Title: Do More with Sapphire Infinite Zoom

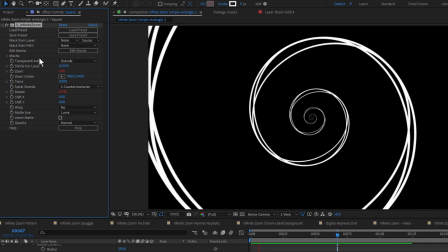4:11 I have this maybe around about 0.36. That's kind of a not, or maybe a little bit closer, we're slightly tighter spiral,
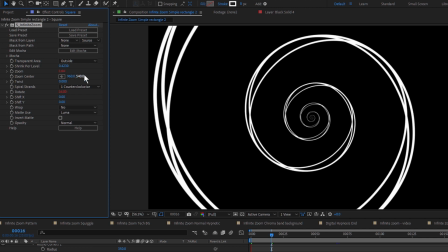4:19 maybe about 0.443, so we get a nice sort of tighter spiral there.
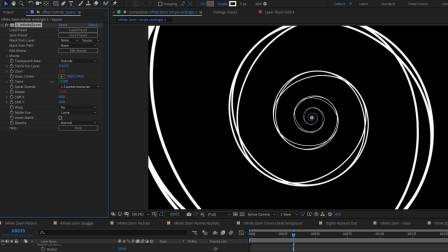4:26 And I can, again, change how that spiral looks by changing up my twist amount.
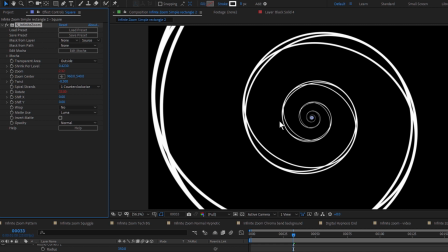4:33 In this example, it's not going to make a huge amount of difference because we have a very, very simple shape that isn't sort of twisting too much.
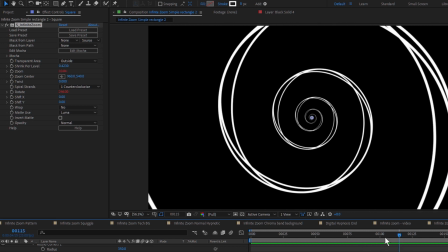4:41 And so we've got our start to our hypnotic effect. So I'm kind of happy with where we are with the infinite zoom.
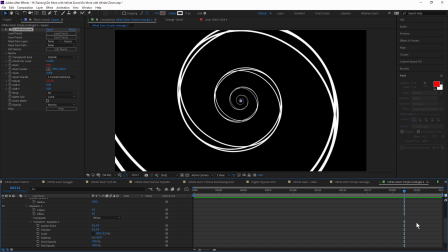4:50 One of the things I enjoy doing with this effect is actually adding animation or making some small changes to the source clip itself.
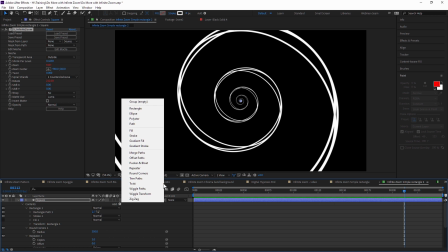5:00 Because we're working with a shape in After Effects, I can come in and I can add another parameter, which is my wiggle paths.
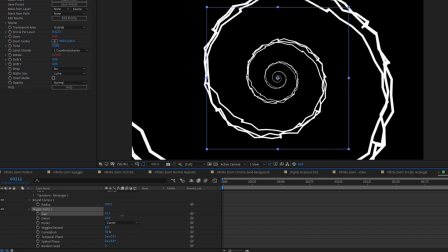5:08 And this will start to wiggle up. Let's make this a little bit bigger with a little less detail maybe.
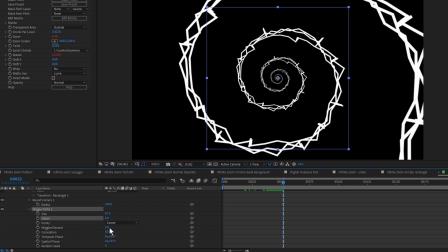5:17 This will start to wiggle up the paths that we have. And make that wiggling a second to make that nice and smooth.
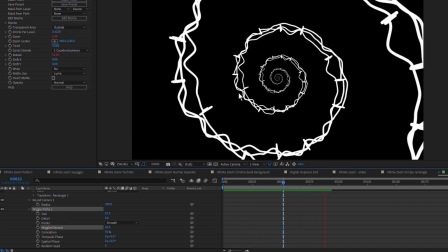5:28 So we get a sort of almost hand-drawn animation effect.
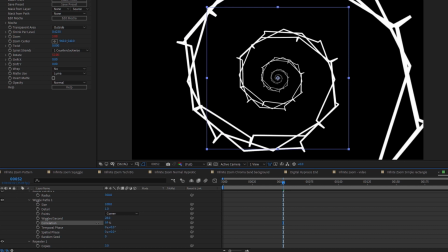5:34 And I call it turn these corners back again, maybe take the correlation down, and then come back up, and add another round corners over the top.
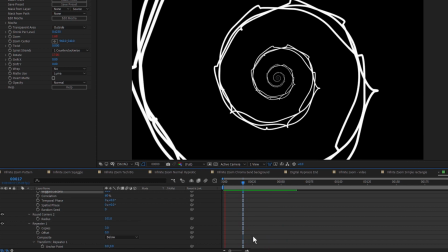5:48 Maybe I'm wiggling a bit too much, so just bring that to 10 a second instead.
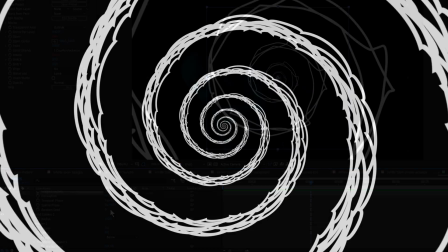5:54 So we can start to play around with that and get some interesting effects. I'm going to move quickly on to a slightly more complex shape.
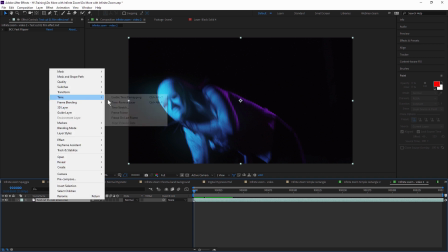6:03 This is a still from a video. Let's make sure that this is actually on a freeze frame.
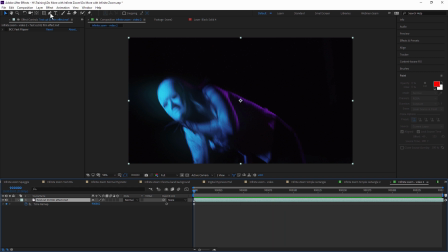6:08 And we are good. And I'm going to again apply infinite zoom to this.
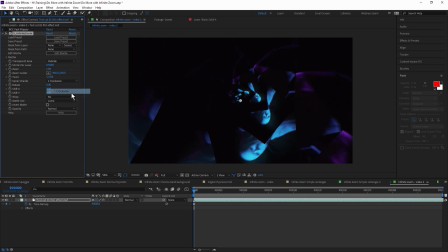6:17 And this one I'll have going clockwise instead of counterclockwise.
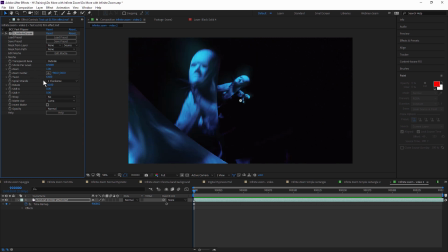6:23 and I'll actually do the same sort of thing just to add some animation to this as well. So add an expression, make this go a bit faster, so I'll go times times two on the zoom,
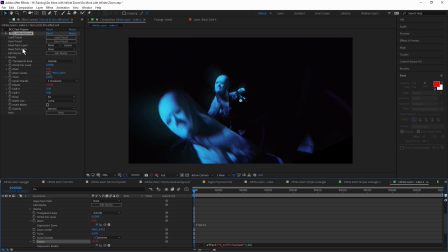6:35 and I will come into my rotate, and we'll make it a bit easier to adjust it a little bit by just leaving the original
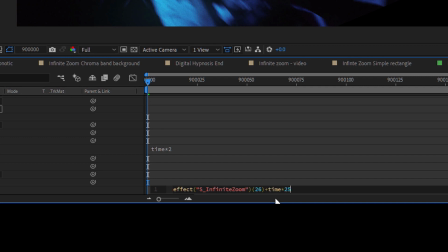6:44 value here and just going plus and going times multiplied by, we'll do 25 again. Actually, we'll do minus 25 to send it going in the opposite direction.
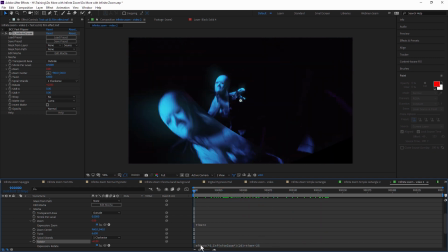6:58 Yeah, that's kind of fun. And because of my expression, I actually have the original,
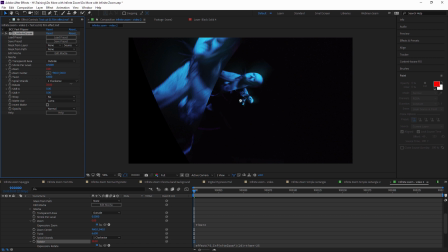7:02 I can just easily adjust where I want my starting point to be, and we'll still get the same sort of move.
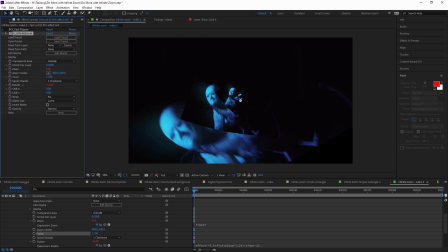7:13 That's kind of interesting. Now, if I move my twist back a little bit, you can see something interesting happening here.
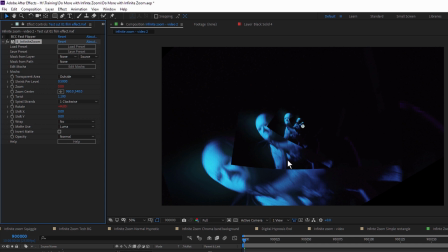7:21 When we use infinite zoom on a video track, We can easily see the video frame. In this case it's black going over the top of the white there.
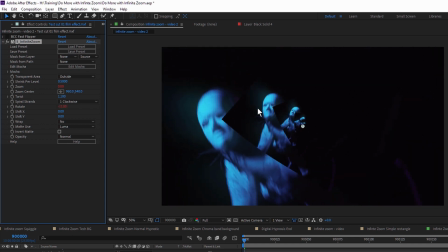7:28 So what I actually want to do is create a bit of transparency around here so it's not using all of the video frames. We actually kind of get a softer transition between each of the copies of the video we get. And this is where I use my mask from path.
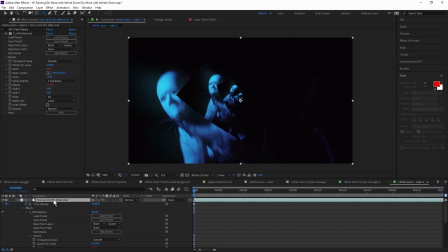7:46 So I'm going to come in, I'm going to use my ellipse tool with my layer selected to actually just create up. a simple, straightforward After Effects Mask.
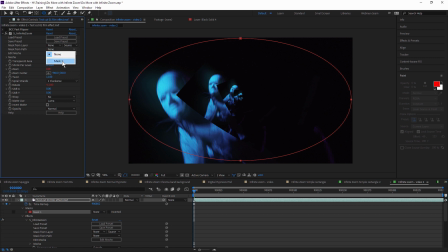7:58 I can set this to None, and I can choose my Mask from Path over here as well, and that gives me a similar sort of effect. And I can feather this up as well, so we get a little bit more of a smoother transition.
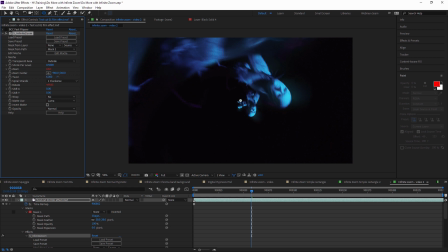8:15 Let's twist this over again.